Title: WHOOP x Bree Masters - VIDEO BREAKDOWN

And then another really good one that I always like to do for super high energy, fast,
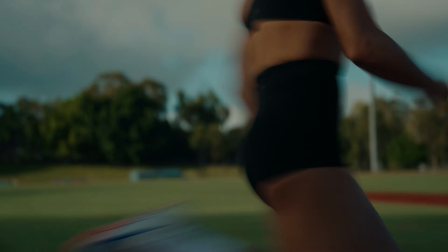(8:08)
quick cut sections is right in at 70 mil on the 24-70, running alongside Bree. So it's super shaky, super handheld. She can dial it back a little bit for these ones, like primarily A, so I can actually keep up with her, and B, so she's not draining herself too much on super fast, super high intensity the whole way through.
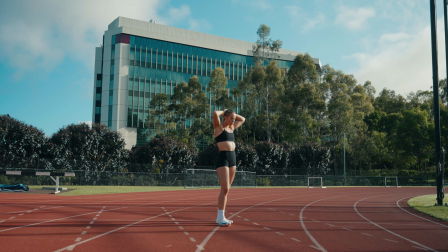(8:28)
From there, we go into some of the static resting shots.
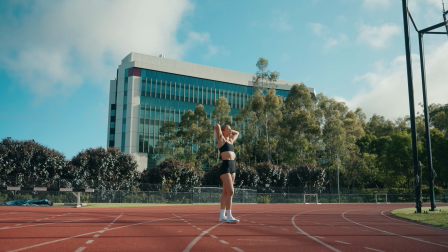(8:31)
So this is going to be to bring the energy back down for some of the quieter sections and then allow us to bring some of those little UI pop-ups onto the screen,
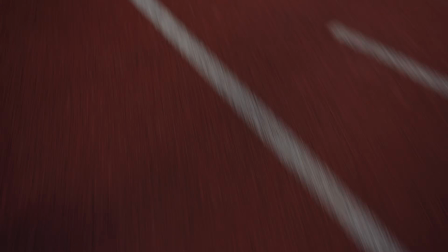(8:40)
like the strain notifications and things like that. Another really good one is getting lots of track B-roll.
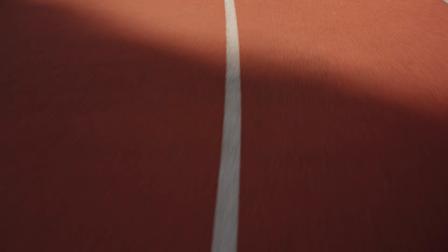(8:46)
So shooting straight down at the ground, and you can just run on the track and just shooting straight down at the ground. So you see the lines moving through, the details of the track. This is again really good for those super fast, super quick cut sections. Basically, one of the last ones that we did was we actually brought the electric skateboard out.
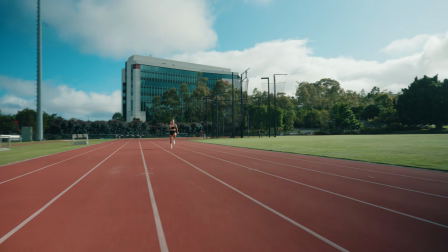(9:02)
Now, I love this thing, especially for running and especially when it comes to shooting on the track, because it's so good to get the really fast shots.
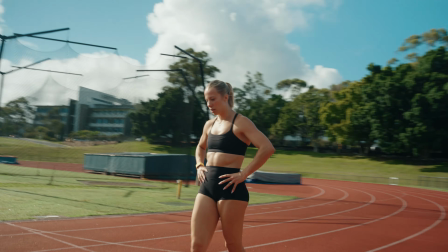(9:11)
Like when Bree's doing her run throughs, I can just be speeding alongside her, getting all sorts of detail shots. But again, you really want to be selective. Like there's only a few of these in the bank. You don't want to be repeating these again and again and again. So if you're confident that you got the shot, call it. Now, the last shot that we got of the day were these snorri cam shots. So basically what we've got here is two of these small rig magic arms just bolted together in the middle there, one clamp on the bottom of the phone, and then the 1/4 inch mounted into the bottom of the camera there like that. this is what it looks like. So
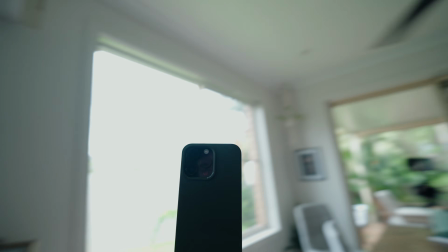(9:44)
You're essentially just bolted onto the bottom of the camera with the fixed angle of the phone in the middle there.
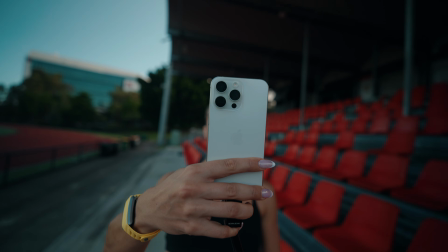(9:50)
It's a pretty cool effect. And again, it was only going to be going for a couple of seconds, but we just really wanted to come up with a cool way to incorporate
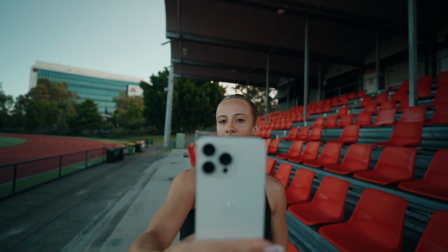(9:58)
that peak day notification that comes up, and then B, also introducing the Whoop coach in there.
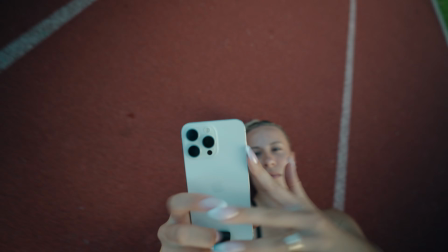(10:04)
Okay. Again, just a different way of doing it. You didn't want to just have this static shot where it just pops up in the background. It's kind of boring.
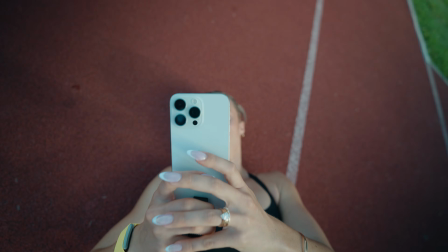(10:11)
Plus also knowing that this was going to be cropped into 9:16 for her release on her socials. So you want to find a way to put it in the center of the screen without it kind of blocking anything.
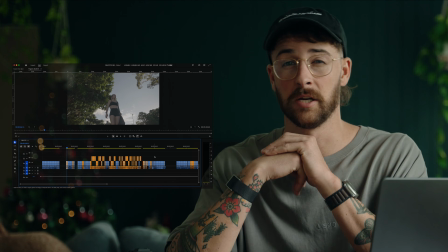(10:23)
So here we are in post-production.
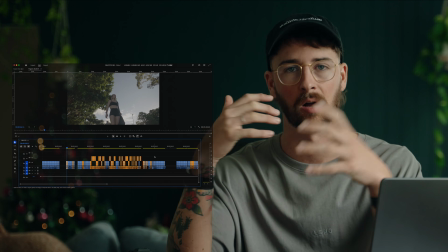(10:25)
The first thing that I always like to start with when it comes to post-production, after all the files have been consolidated and organized, is to get into selects.
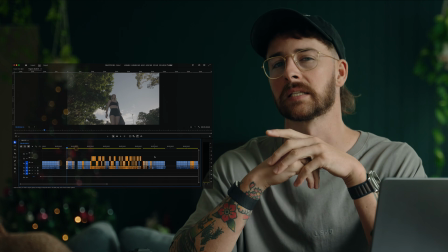(10:33)
Now, I always find that the sooner you get stuck into your selects after the shoot, if possible,
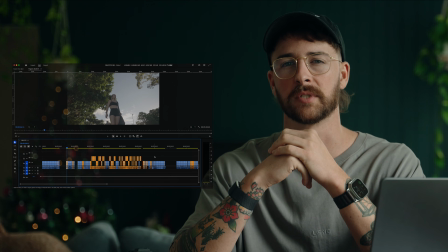(10:40)
you'll find that the edit comes together a lot quicker because it's fresh in your mind.
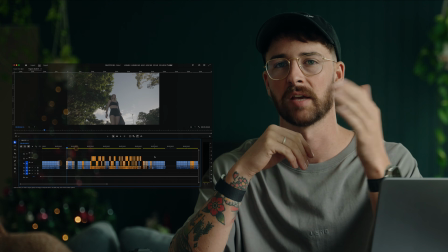(10:45)
You know what you shot, you know what you didn't like, rather than letting it sit there for ages and you come back to it and you've basically forgotten everything.
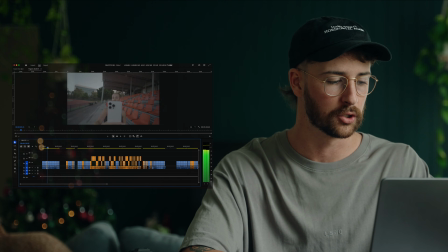(10:53)
So the first thing I get stuck into here is basically just grouping in everything I shot on the A7 IV. So this was all of the snorri cam shots, and then these last couple of just static collapsing shots at the end here.
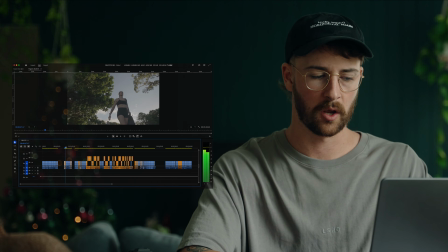(11:05)
And then from there, we basically just did the selects from the rest of the shoot. So we grouped them into different little sections here.
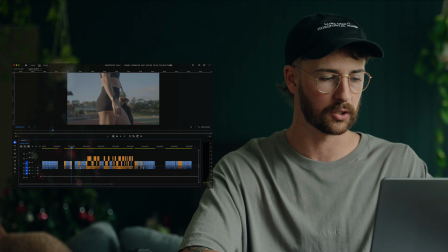(11:13)
So the first section is Bree walking into the track, and then she's walking in, dumping down her bag. And then this next section here is all of these little quick cut shots of taking the device off,
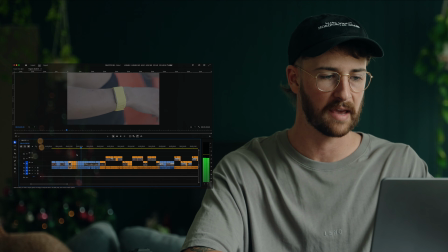(11:27)
switching the band over, all of those little sound effects heavy shots that will create those cool quick cut sections in the edit later. From there, we moved into a couple of these shots, which were ended up not used in the final edit, and then going straight into some of the warm up and stretching shots.
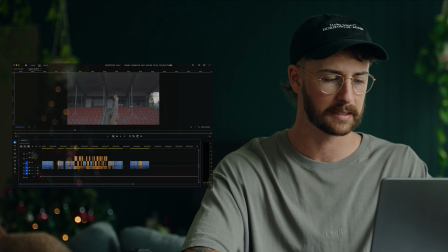(11:47)
Now, what I do when I do my selects is I usually lay them all out and put them into groups, and then I go back through them again when I'm starting to pull them into the timeline and pull all the shots that I like just up one track or color them so that
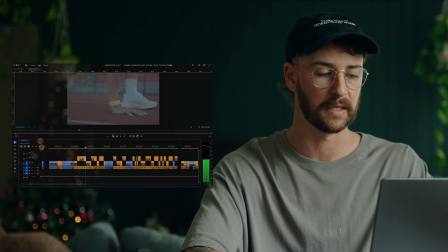(12:01)
I know it's like these are the selects of the selects pretty much.